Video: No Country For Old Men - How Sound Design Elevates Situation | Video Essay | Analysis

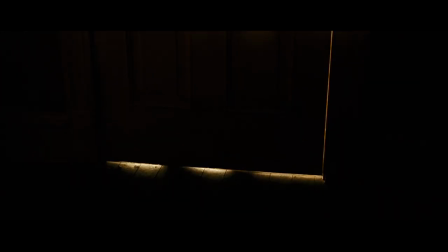4:33 He cocks his gun slowly but unfortunately it is loud enough to warn Shiger.
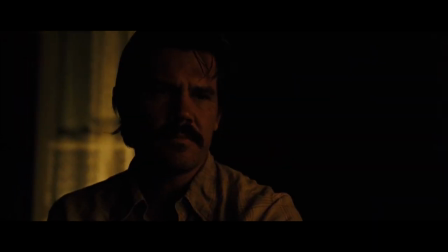4:38 The feet move away and moments later the lights are turned off. Now Moss is confused and looks at the door, waiting for someone to turn the door knob.
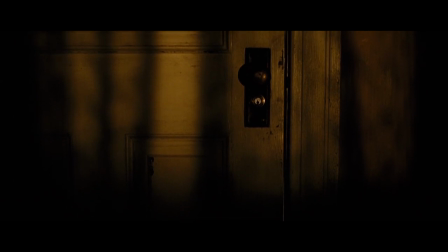4:58 But what happens is this.
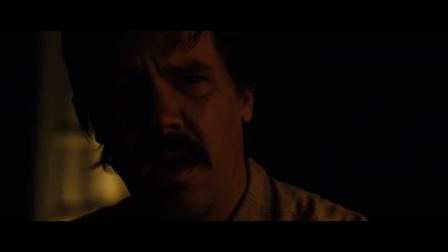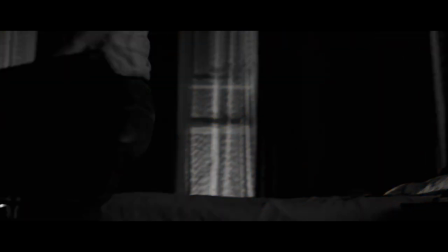5:07 Moss shoots the door in counter reflex and now listen to the sound here
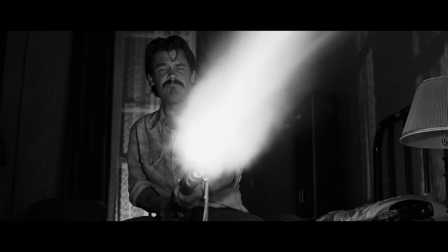5:14 once the bullet impacts the door there is this loud feedback generated by it this is very smart of the makers to bring in this effect because when the silent moments are interrupted by sudden occurrence of loud noise that's exactly how our ears react
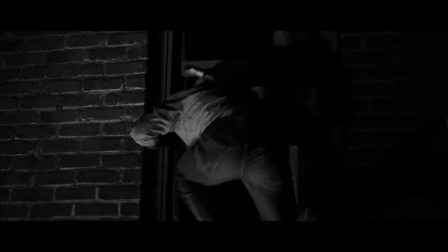5:28 he grabs the suitcase throws it out of the window and jumps out while a swarm of bullets from Shiger's suppressed gun flies at him as he barely escapes.
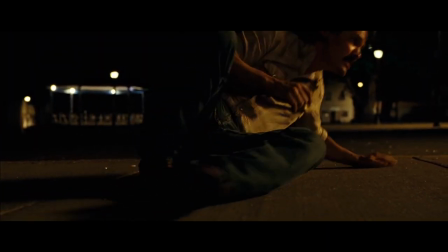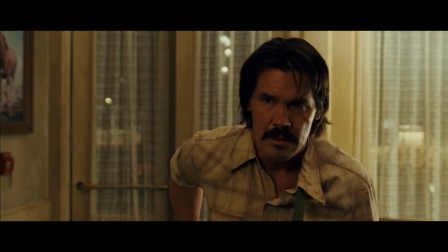5:44 He barges into the motel and sees a cat licking spilled milk of the floor. The sounds are so amplified that we can hear even the cat's actions as well.
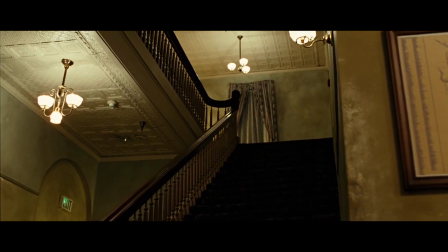5:54 Every step he takes cautiously, the pace increases and so can we hear his heavy breathing.
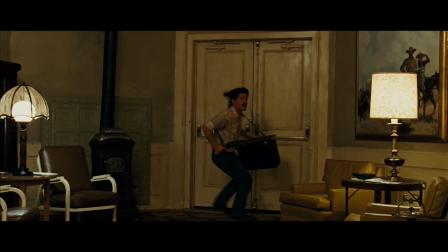6:00 After ensuring that Shiger isn't around, he runs to the back door and exits it.
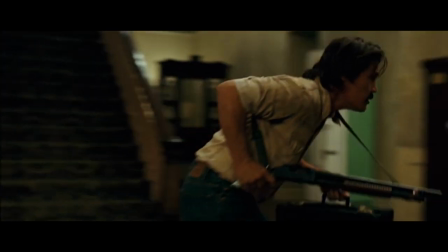6:04 The sounds of the footsteps and the opening of the door are amplified more than ever.
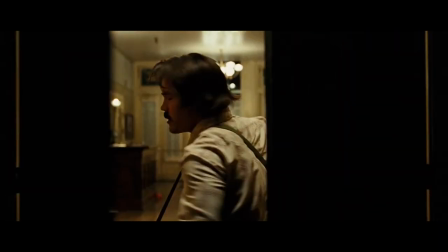6:09 This is to tell the audience that every action of his is being noticed, especially by Shiger.
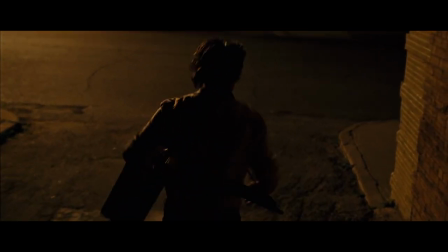6:15 That's when he runs out and there comes another gunshot.
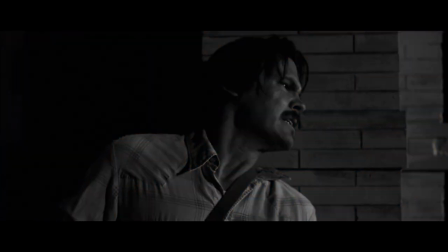6:20 Now this sound consists of three things. The first is bullet coming out of the suppressed gun.
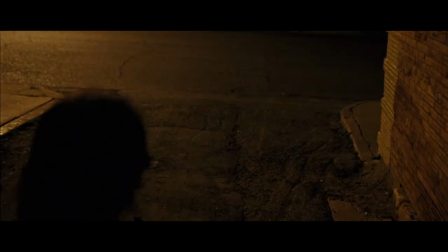6:25 The second is the bullet hitting some flesh on its way. And the third is the bullet hitting the ground.
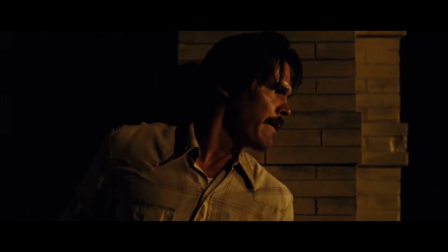6:30 Now, instinct makes him hide behind the wall and we can hear even the blood oozing out of his torso.
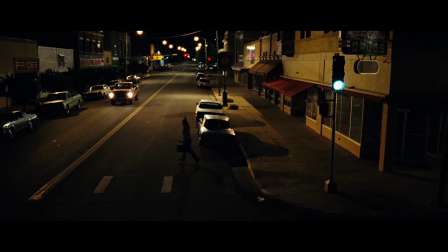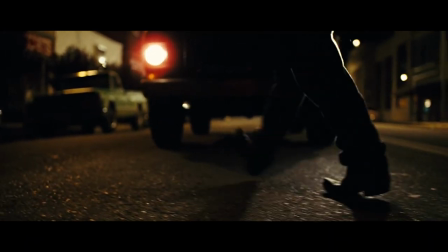6:45 The car arrives and stops in front of him and as he walks into the car, the sound mixing is so perfect here.
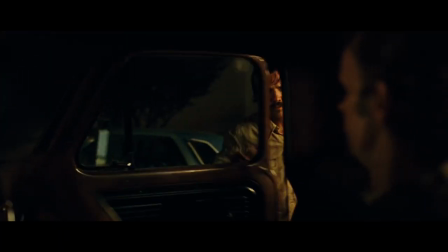6:51 The revving of the car engine supersedes the footsteps. And as he enters the car, the driver is struck by a bullet.
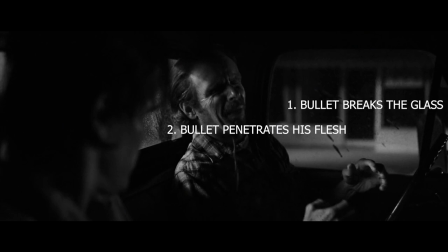7:01 Now there are three sounds. The bullet breaks the glass to penetrate the driver's flesh and as a result of that, the the blood splashes on the glass behind him.
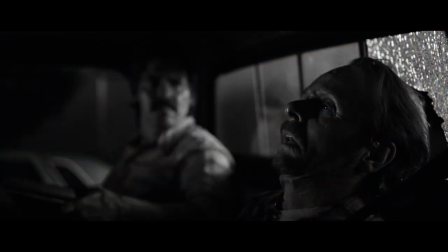7:13 Now after the driver is shot in the head again, Shiger targets Moss.
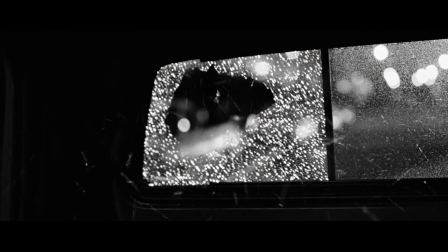7:20 Now let's go frame by frame. The first sound is when Shiger fires the bullet.
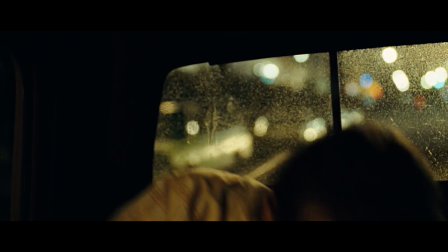7:25 The second is when Moss ducks down and the bullet hits the front window. And the third is when the bullet hits the glass behind him.
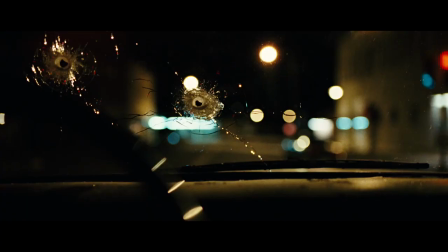7:32 He kicks the driver's foot off the accelerator and drives on. and every suppressed gunshot becomes louder as they pass nearby Shiger.
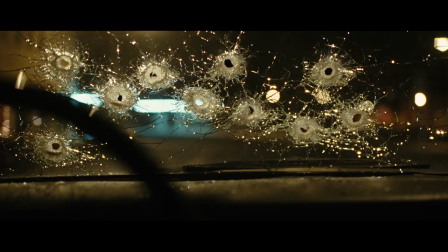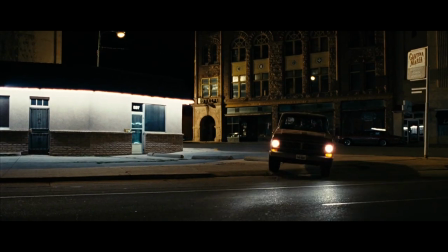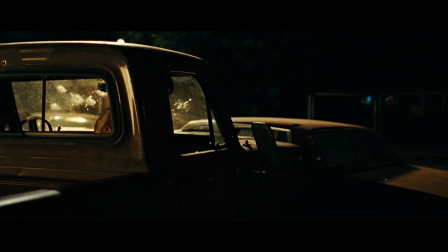7:54 They crash and Moss gets out of the car and listen to the footsteps here. They are wet and soaked with the blood of himself and the driver.
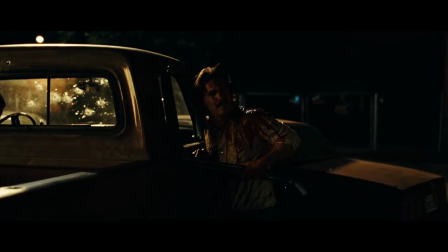8:02 And as he runs to hide, the boots become drier.
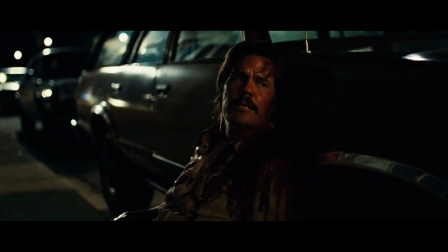8:10 Everything can be observed if they just listen to the song. And that's exactly what Anton Shiger sees when he arrives at the spot.